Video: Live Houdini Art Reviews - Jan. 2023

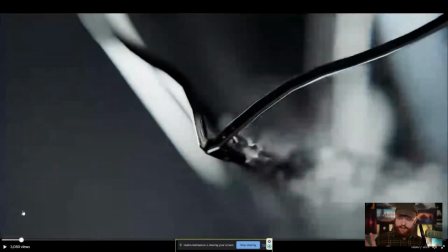[16:22]
Maybe because it's very similar to the pouring of the water here at the beginning.
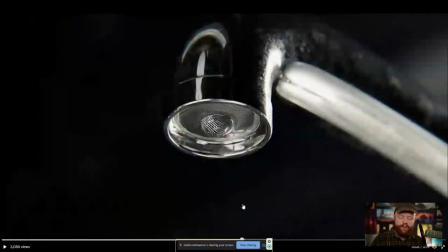[16:28]
So I'm trying to think what else you could do besides a faucet. Even though this is really well done, I love the shading here, love everything that's happening like CG and look dev wise.
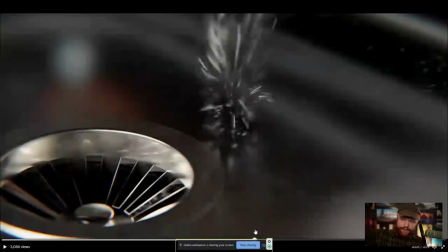[16:39]
There might be a different kind of droplet that you can find that's different than all the others to just make this one stand out as its own thing.
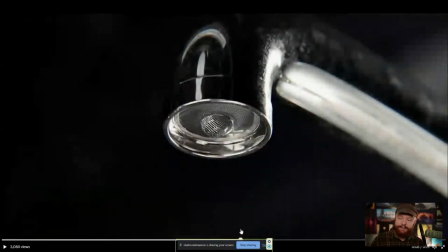[16:47]
Because in my mind, this is kind of similar in both vibe, color,
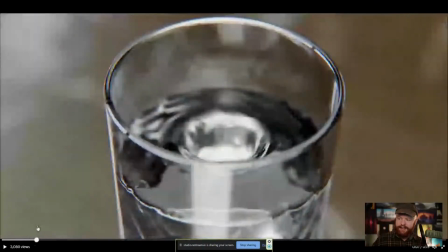[16:52]
theme as the drops in the water glass.
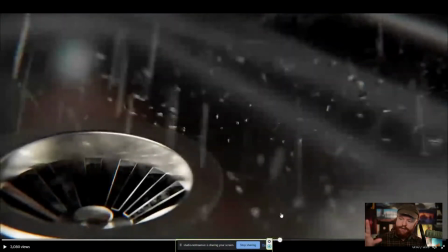[16:57]
So if you could find something else for that third or for that last drop, that would be awesome.
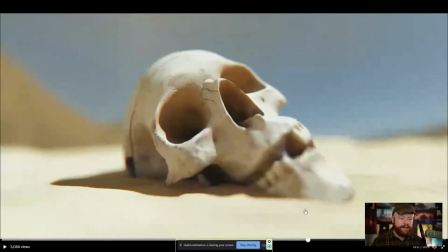[17:04]
And then the last thing here with the skull, I think that this is really awesome. And I love the camera shake, by the way. It's very organic. It really helps when you have that zoom out. What would make this even cooler is if we had a bit more parallax going.
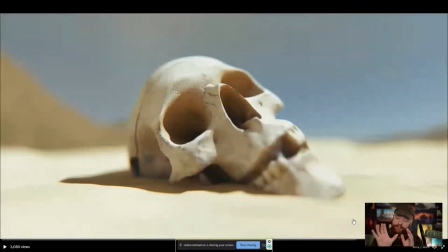[17:19]
So if we had a parallax zoom out, that's where you change the focal length and you move back at the same time. So think about changing your zoom as you move back. The subject will stay where it is in the frame, but we just see a difference in the camera distortion.
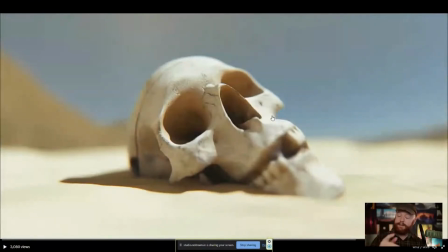[17:36]
And so that's kind of that parallax effect. That'd be really cool right here if it's not already happening. And also, I do think it would be interesting to take this long-lasting shot and maybe have the focus gradually kind of focus in to the skull,
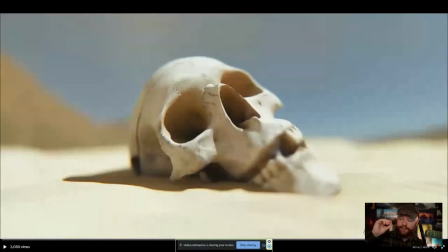[17:54]
or maybe the focus slowly cover the skull, starting at the teeth and then moving back towards the eyes. Kind of nitpicky stuff, but I think that would also add a little something to this shot right here. But all in all, very cool project, very well done,
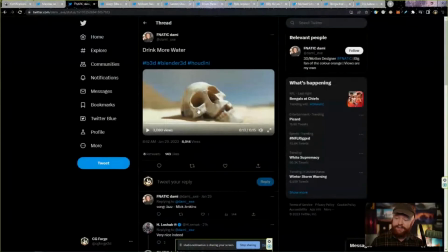[18:11]
and a lot of awesome editing techniques from this as well to take for your own projects.
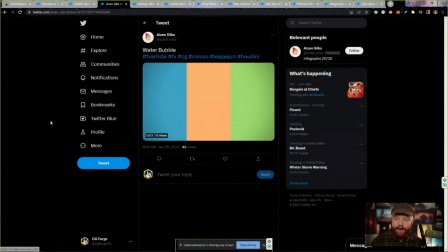[18:20]
All right, moving on to something a bit more technical and simulation-esque. This is by AsianSilks, and this is looking at some bubble effects.
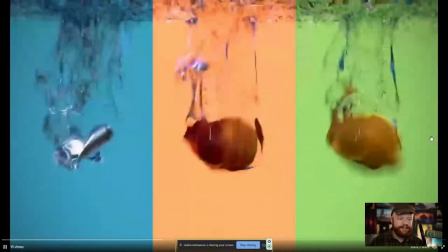[18:32]
So first of all, I do love the pastel colors.
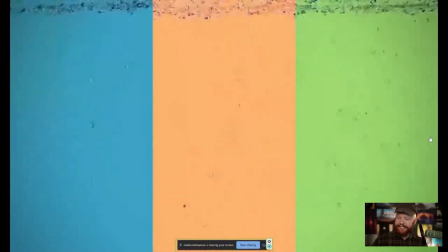[18:37]
For whatever reason, this seems to be a theme, I think, with a lot of Stephen Nipping stuff and with some of the other simulations that I see, that some of the test simulations, where we have the pastel colors really bright in your face,
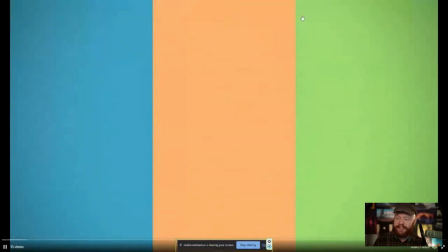[18:50]
and then we see, the simulation occur. Totally a cool style. I dig it. So first of all, what do I like about this? Well, I like how fast it is, for one. I like the fact that this is not a slow-mo bubble situation, that this is happening at more of a realistic speed.
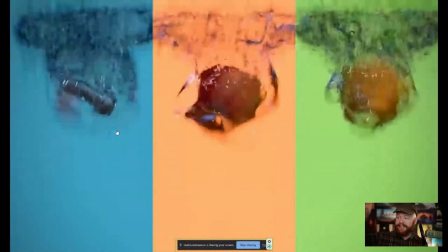[19:10]
Because when you look out there in the real world and you see bubbles happen, or you see all these different effects happen, they're usually pretty quick, right?
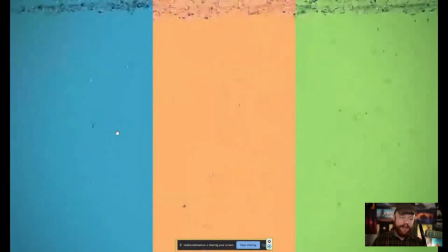[19:18]
If you dropped a orange into a bathtub or whatever this is, right? Those bubbles would happen quickly, and it may even happen quicker than what we're seeing right here.
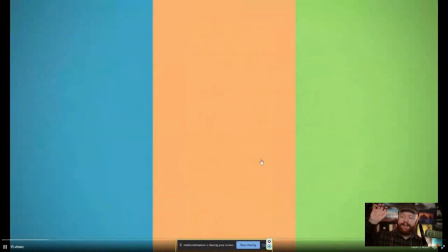[19:29]
But that fast action makes it interesting. It makes it feel more detailed, even though it's not,
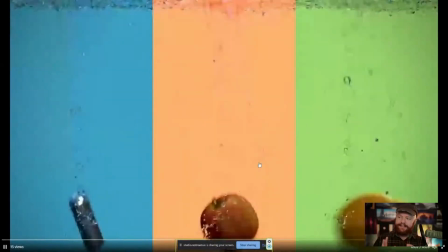[19:37]
but it feels more detailed because of the fact that you can't quickly latch on to everything that's happening.
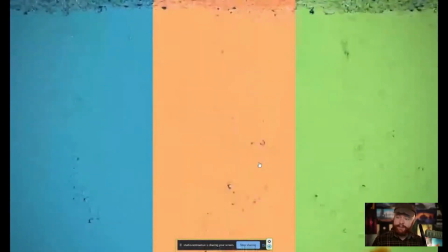[19:43]
That's a nice little simulation trick, by the way, when you have things moving faster. And the other thing as well is that I think it's just a cool idea, right?
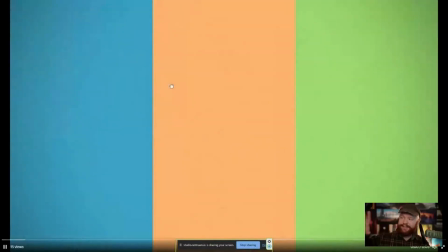[19:55]
So that's what I like about this. It's a really well executed simulation.
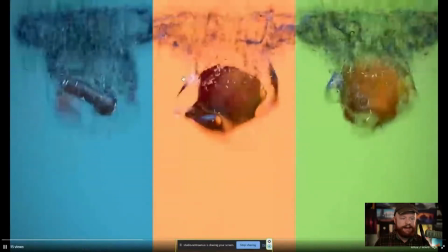[20:01]
Um, and I do love the fact that we have some of this air bubble that's happening around the objects as well.
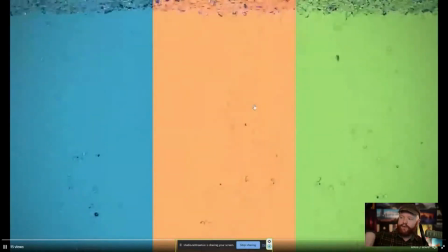[20:08]
Some of the bubbles that are left over once it's gone through, kind of collecting at the top.
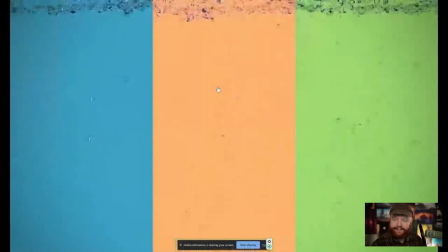[20:13]
It's all very nice. As far as constructive critique goes, what can we say? What can improve this, guys? I think one thing that can improve this is the fact that we have these bubbles gathering towards the top.
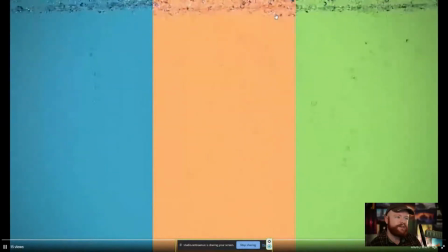[20:30]
I think it's cool, but it also doesn't make it feel like water anymore. Because if you had water and that was the top of the water, those bubbles would pop and they wouldn't just kind of hang out up there like that. So that to me breaks this illusion a little bit.
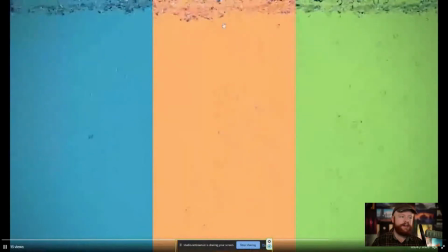[20:49]
I honestly, if you just cropped this whole thing or you just took the bubbles out of frame, I think it would be much stronger because this just feels unnatural for what water would do. This would be more of like a, I don't know,
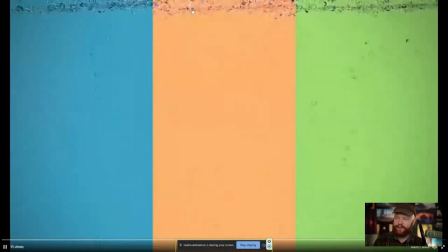[21:04]
like a thick viscous situation where the bubbles would just kind of hang out at the top like that. And so I think that's what's making this feel a little bit strange.
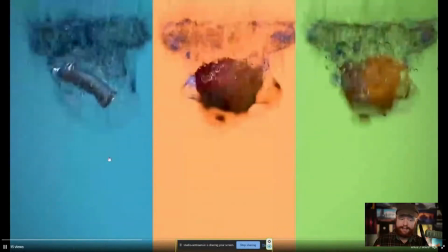[21:16]
But the bubbles here in the middle are brilliant in their movements and just the fact that they feel organic,
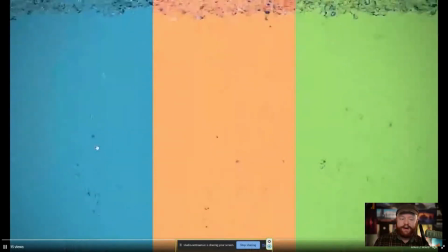[21:24]
they're randomized, they don't all just go up at the same speed. They all are kind of whimsical in how fast the bubbles go up. So that's all fantastic. But that's really my main critique here is having that little top thing.
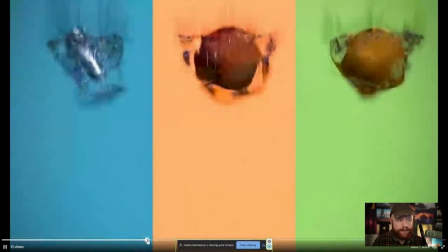[21:38]
The other thing as well is that if we try to pause this right around these objects dropping,
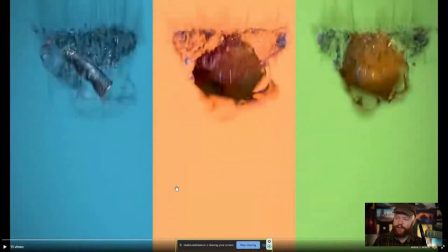[21:46]
one thing that is a little bit off-putting is the fact that we have this bright pastel backdrop, right? But these objects are really dark and they're really gray looking. And so even though we have an apple and we have a can and we have these other objects,
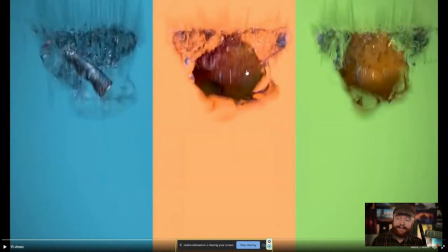[22:03]
they feel very disconnected and in contrast with the bright pastel colors. So it almost just feels like these are rotten fruits or something that's less appealing or something like that. And I don't know if that was intentional, but it definitely comes off that way just because we have such a bright pastel backdrop.
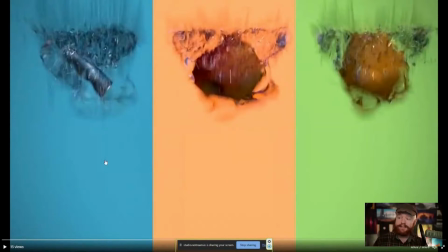[22:22]
And so what I'd recommend doing is brightening up these objects. They're too dark, they're too desaturated, and bring them out with a bit of better lighting. So just take an area light, maybe at the top left, kind of going down diagonally, brighten them up,
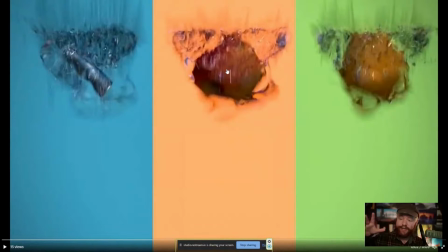[22:40]
make sure that those colors are at the same saturation or a similar saturation as the backdrop, and they should feel like they belong more so in the same scene together.
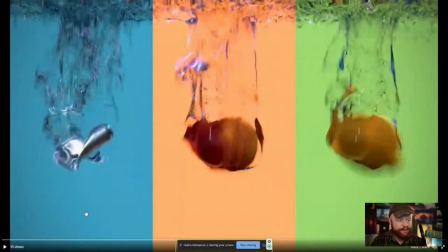[22:52]
So that's one constructive critique I would have. The other thing as well is that I think we have a little bit too much refraction here. We could see how much this light is bending, and it's bending quite a lot, a little bit too much as a matter of fact.
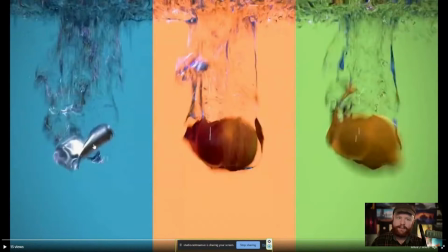[23:07]
And so I think maybe the IOR might be a little bit strange on these bubbles. One thing I talk about in my fluids course is the fact that when you have bubbles, you need to account for an IOR of 1 because that's pockets of air that you're seeing.
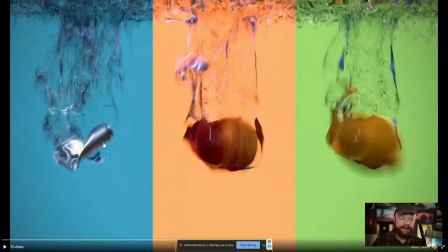[23:25]
And so a lot of times people struggle with bubbles because, you're trying to turn up the IOR for distortion when in reality, you should bring it back down to 1 where air exists when making that light bend. So that's one thing to pay attention to right here.
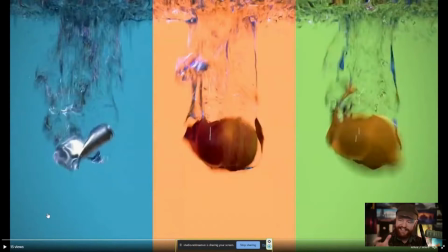[23:44]
I think maybe the IOR was just cranked up, but it does look a little bit wacky and weird when that happens.
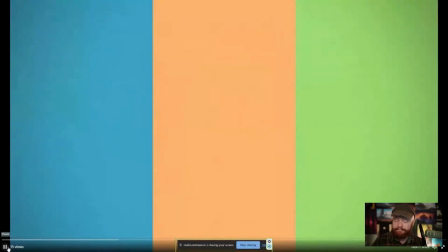[23:53]
But anyway, that's just some constructive feedback there. And overall, like I said, a really great simulation. The animation is very strong.
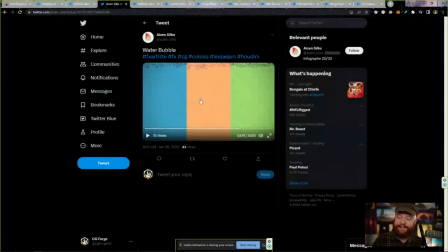[24:02]
And overall, I'm a big fan of how it turned out. So great job there, Asian. All right, so how are we doing on time here, you guys? We may not be able to get through all of this, but that's okay. We have Mito Pertin, so thank you for joining, Mito, and thanks for checking out the tutorial. We also have Strider, so thanks for joining, guys. Really appreciate it. All right, so let's move on to maybe, I don't know, a couple more, 2 or 3 more. That sound good? And we can go from there.